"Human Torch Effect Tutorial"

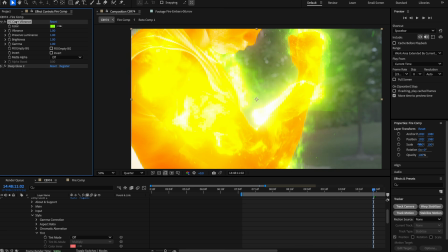Make sure your color vibrance effect is at the top,
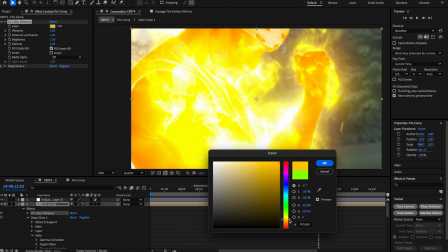and we chose like an orangish kind of color to match kind of more of what the background looks like with the person glowing,
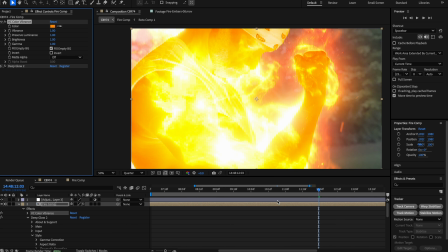so that we can make the effect sell a lot better inside of the scene. And then of course you can use an optical glow, a deep glow, or the native glow, and just tweak the settings until you find something that really works for what you're trying to do inside of this scene.
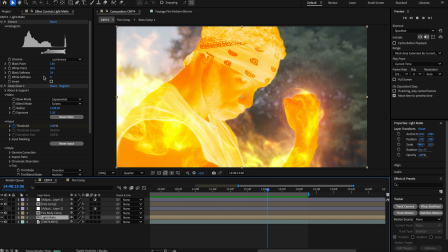And here's a fun little trick. If you take that light matte we made earlier with the extractor effect and you play with the settings, it'll add more of an aura of a glow around the rotoscope, and I think this is what helps really ground that effect,
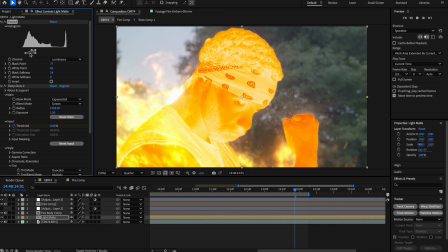especially with the heat and the light that would emit from it. So do that if you want to add a little more.
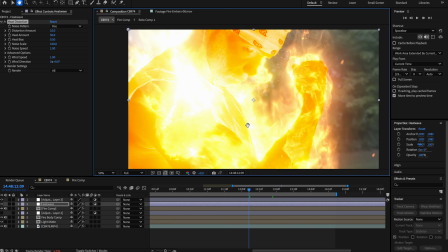After that, I add an adjustment layer and use Video Copilot's heat distortion effect and played around with the values until we
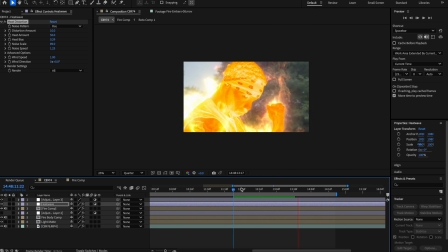found something that we really liked that emulated what the heat coming off of the Johnny Blaze effect would look like.
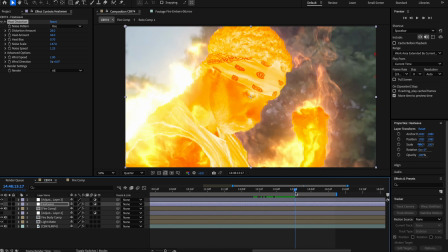You could play around with this depending on you're seeing how close or how far you are away from it, but it just works depending on what you're doing, but the concept, like I said,
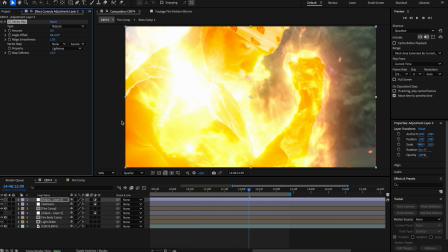is still the same. After that, we added another adjustment layer using the CC vector blur effect,
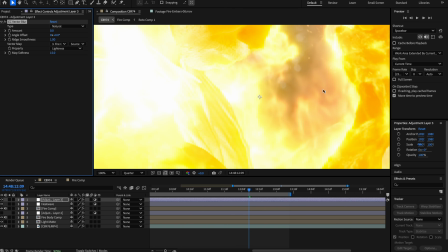and then used the fire comp as the displacement map so we can add some more distortion to all of the flames around. Be very subtle with this because you don't need to do a lot,
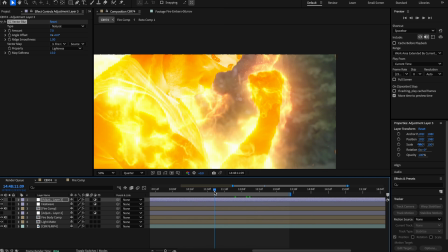but this is what also adds like that heat signature coming off that creates that distortion you'd see more naturally with fire if it was emitting.
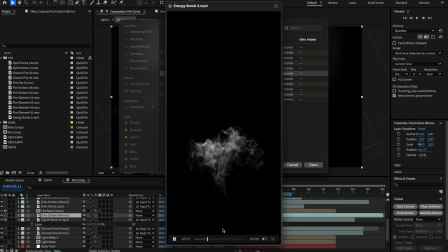From here, I was actually going back in and out of the pre-comp with the fire and adding different energy assets from Film Riot's pack,
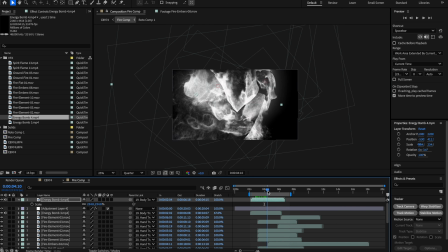things that kind of look like fire or something was emitting,
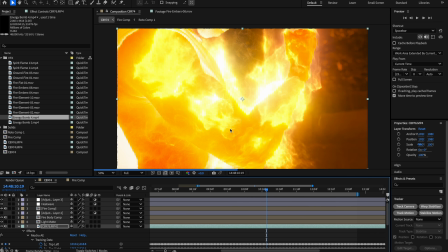and that was just accents to add more depth to the scene, and attaching those to the tracks that we actually had there initially.
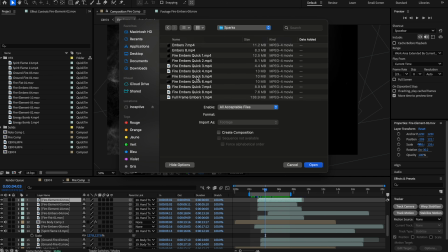I think this is a great way to add some extra pieces to it that otherwise you wouldn't think were there,
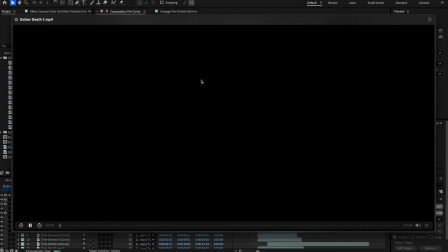but adding the embers, the wisp of energy, the energy leaks and stuff like that,
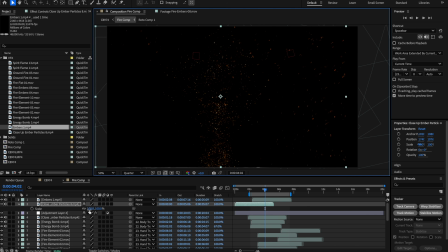especially during the ignition initially, is what adds the complexity and the layers that kind of bring this whole image together.
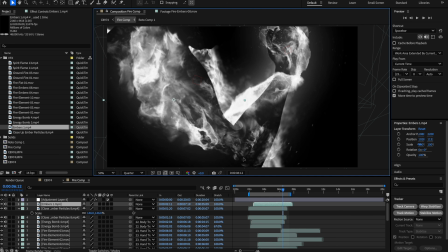So don't be shy and take your time putting things in different places and testing it out to see what works for your scene.
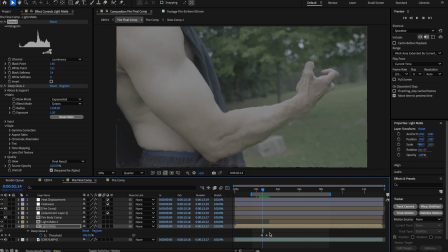Now, going back to that clip initially that we put the extractor effect on, this is where the magic takes in,
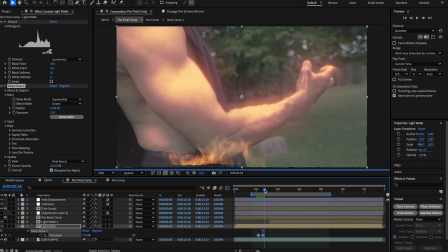and we added a couple of keyframes before his hand came up with one of the energy bursts,
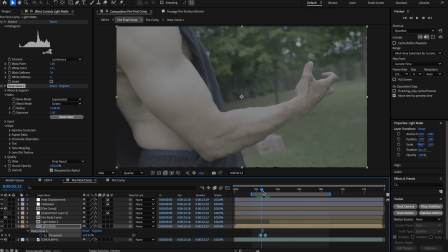trying to time it accordingly so that we can make it look like the energy was actually charging up before he transforms and turns into the Johnny Blaze effect that you see here. And this is pretty cool.
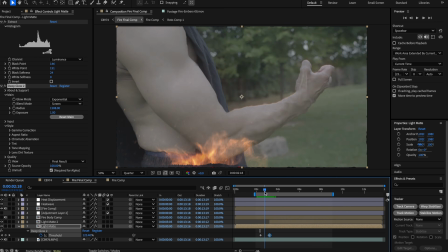Just play around with it until you find the timing perfectly, and in the final pre-comp is where we tie it together with the shake, the flash and stuff, and that's what I'm going to show you after. So as long as you get the concept of this pretty accurate in this part right here, play around with it until you find something that works, but don't worry too much.
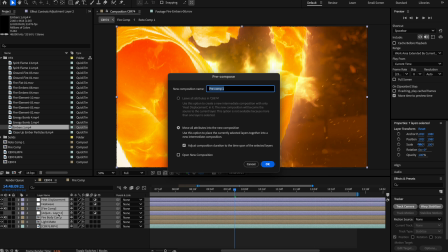We'll make it look pretty after this. So now we're going to pre-comp everything together to get into our final comp to make it look pretty.
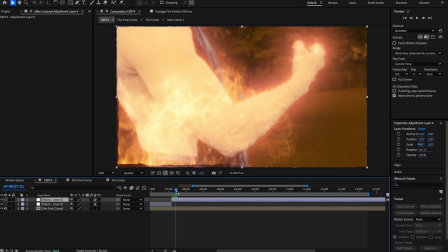From there, when we get in that spot, we're going to add an adjustment layer and chop it into two pieces,
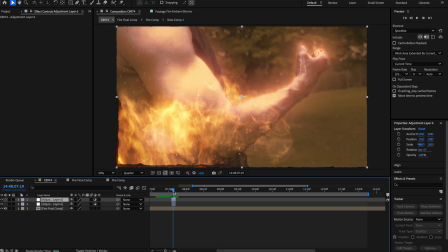only a few frames long, and then duplicate that second piece up top so we can add the effects. We're going to start with a radial blur.
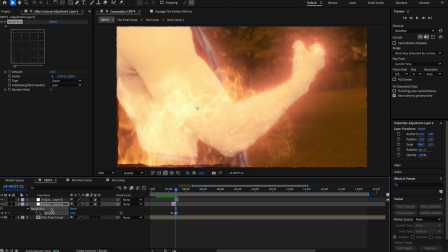First, we're going to start with a radial blur, and we're going to change it from spin to zoom, and we're going to keyframe the amount for a few frames until the ignition begins. And right here is where you're just going to play around with it a bit, but we just increased the intensity until we reached about where the light rays are,
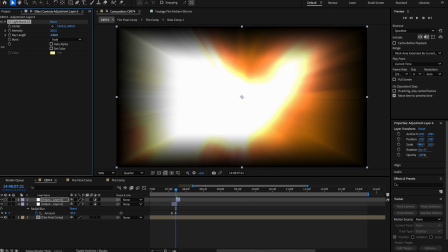and this is where the second part actually pulls it together. So adding the CC light burst to it, we're going to change the intensity and the ray length, and we're going to have that happen for only a few frames,
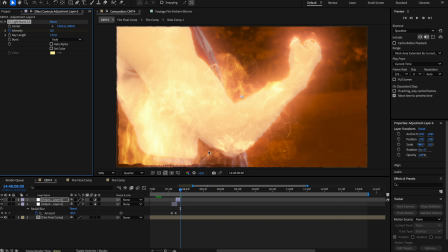and this is what's going to make it look like the energy actually flashes and powers up before all of the fire effects start coming
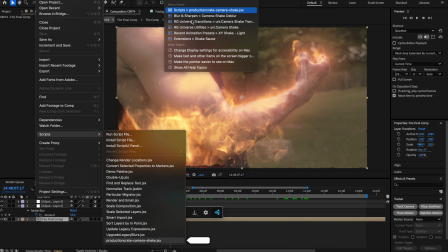into place. And the final thing that really brings it together is a shake, and we use Production Crate's shake script.
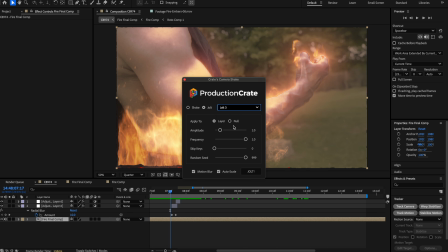This thing is amazing.
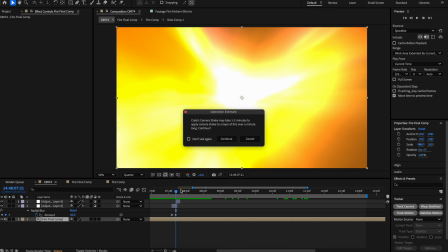Go to Jolt 3, and then we just hit the shake button on the main layer, and as the light burst happens before the radial blur takes place,
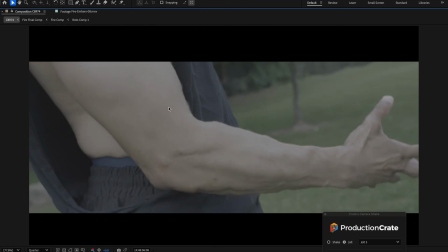this just ties it all together, and that subtle shake actually makes it look like the transformation takes place.
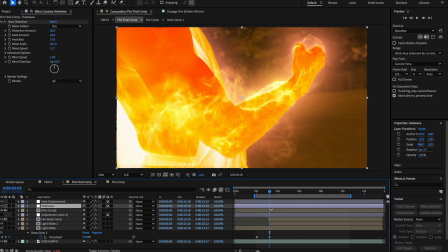And from here, realistically, it was just tweaking different things inside of the pre-comp with the fire, retiming certain assets,
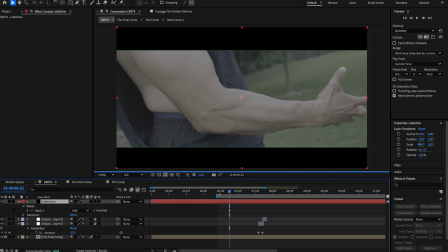and making sure that initial energy burst that came up actually was initiating at the point that we wanted the light burst,
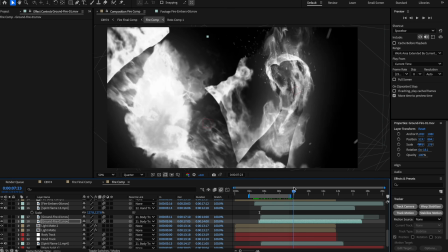the radial blur, and the shake to take place.